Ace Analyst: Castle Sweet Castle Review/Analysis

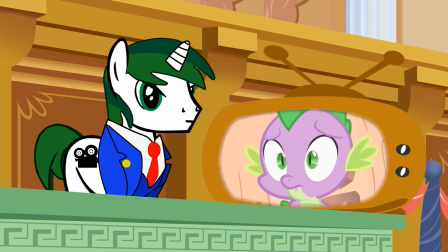To quote, This is not the Spike I know and love. They then head for the spa for some relaxation when suddenly...
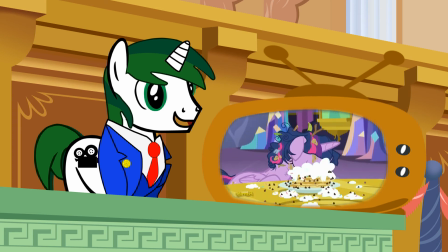Oh yeah!
If there's one thing this episode excels at is its comedic timing, constantly throwing jokes at the viewer with its fast-paced flap stick and other humorous imagery.
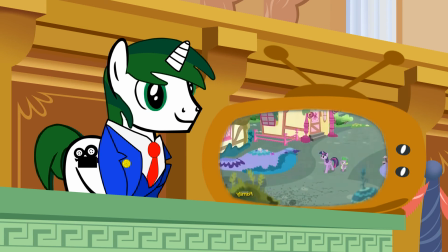Leaving this boss, Spike and Twilight take the scenic group home and encounter the ruins of their old home.
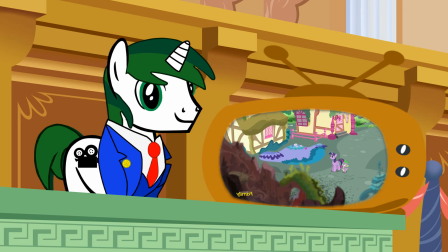Now this is a huge moment, seeing the source of the traumatic weight in front of both her and Spike,
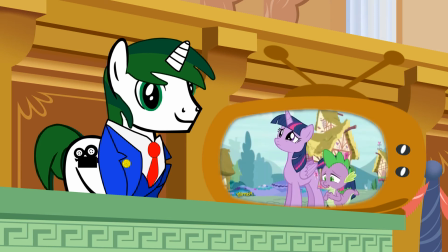the place they all met all of their Ponyville friends, their home, their source of so many memories. This holds such great emotional weight and we've been slowly building up this entire episode and it's over less than 30 seconds. Just when I start to get invested, the scene just kinda peters out and just goes right back to comedy.
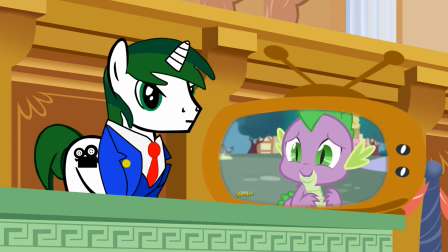There's emotional levity and then there's just rushing through a character's emotional trauma as if nothing happened. Let's contrast this with a well executed traumatic home return.
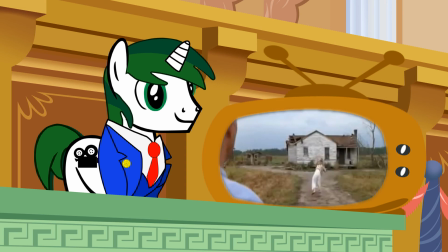In Forrest Gump, when Jenny comes upon her childhood house, she takes out all of her aggression and her emotional anguish on the home from being abused as a child,
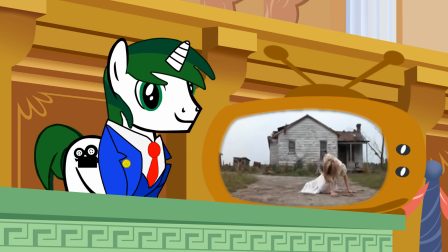going from anger to complete breakdown. and the moment provides adequate time for the audience to experience her full range of emotions.
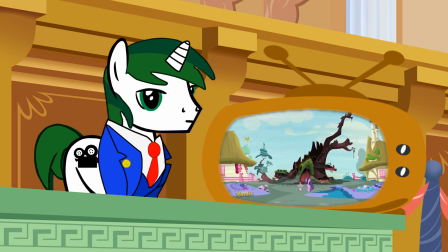Here, if you blink, you miss nothing. Great setup, but poorly executed payoff.
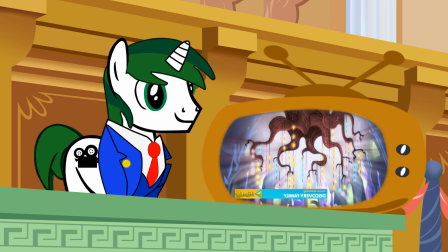Twilight and Spike eventually return home and see the Golden Oaks Library roots as a chandelier. This is brilliant imagery, turning a monument of destruction into a memorial of the main six's most cherished memories.
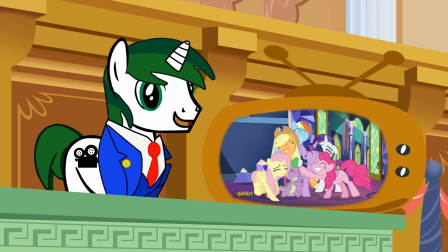Here is how you successfully build up and execute an emotional moment. We've been building up the turmoil between the girls coupled with Twilight's anxiety,
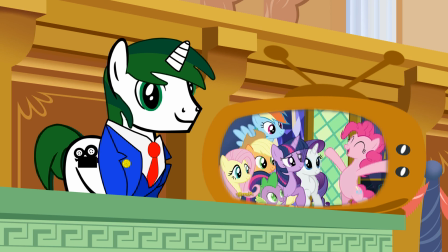and it comes to fruition showing that once again their bond continues to strengthen, coming together to create a great addition to the castle,
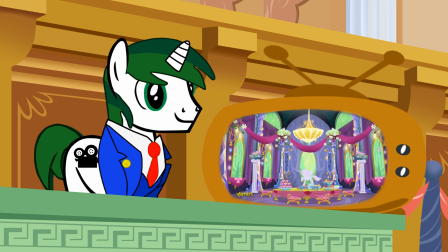but also restraining themselves to give their own smaller personal touches to the new home, symbolizing a part of them will always reside with Twilight and her castle.
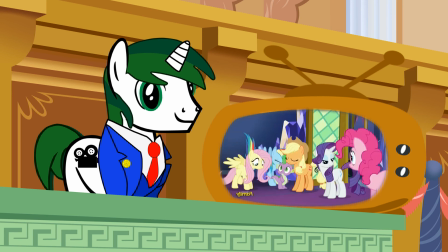A bittersweet ending that works here over the previous tree scene because more time is dedicated to let the moment be itself.
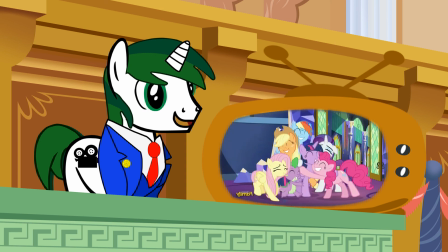All supporting this episode's great moral about memories, not objects inside a home that make a welcoming home feeling.
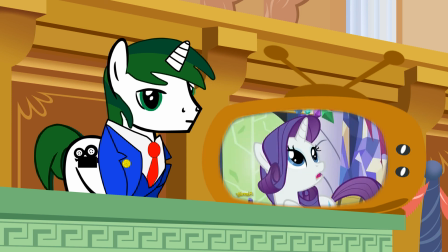The true source of memories. So, in the end, how do I feel about this episode?
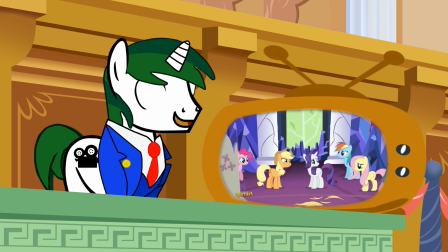This was a very comedically entertaining episode with a really great moral, but clunky pacing,
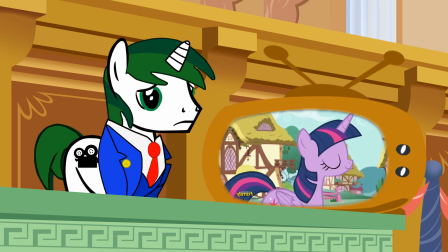retreading suited for success in a poor way, some questionable characterization, make me praise some elements and dislike other, if not more elements.
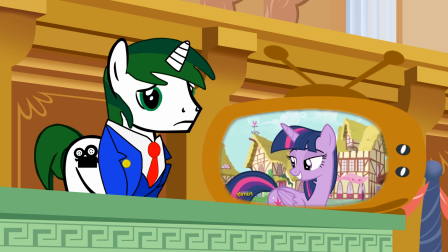I'll just say that this episode was kind of middle of the road and just kind of okay. Well, that's all for this week, MC out!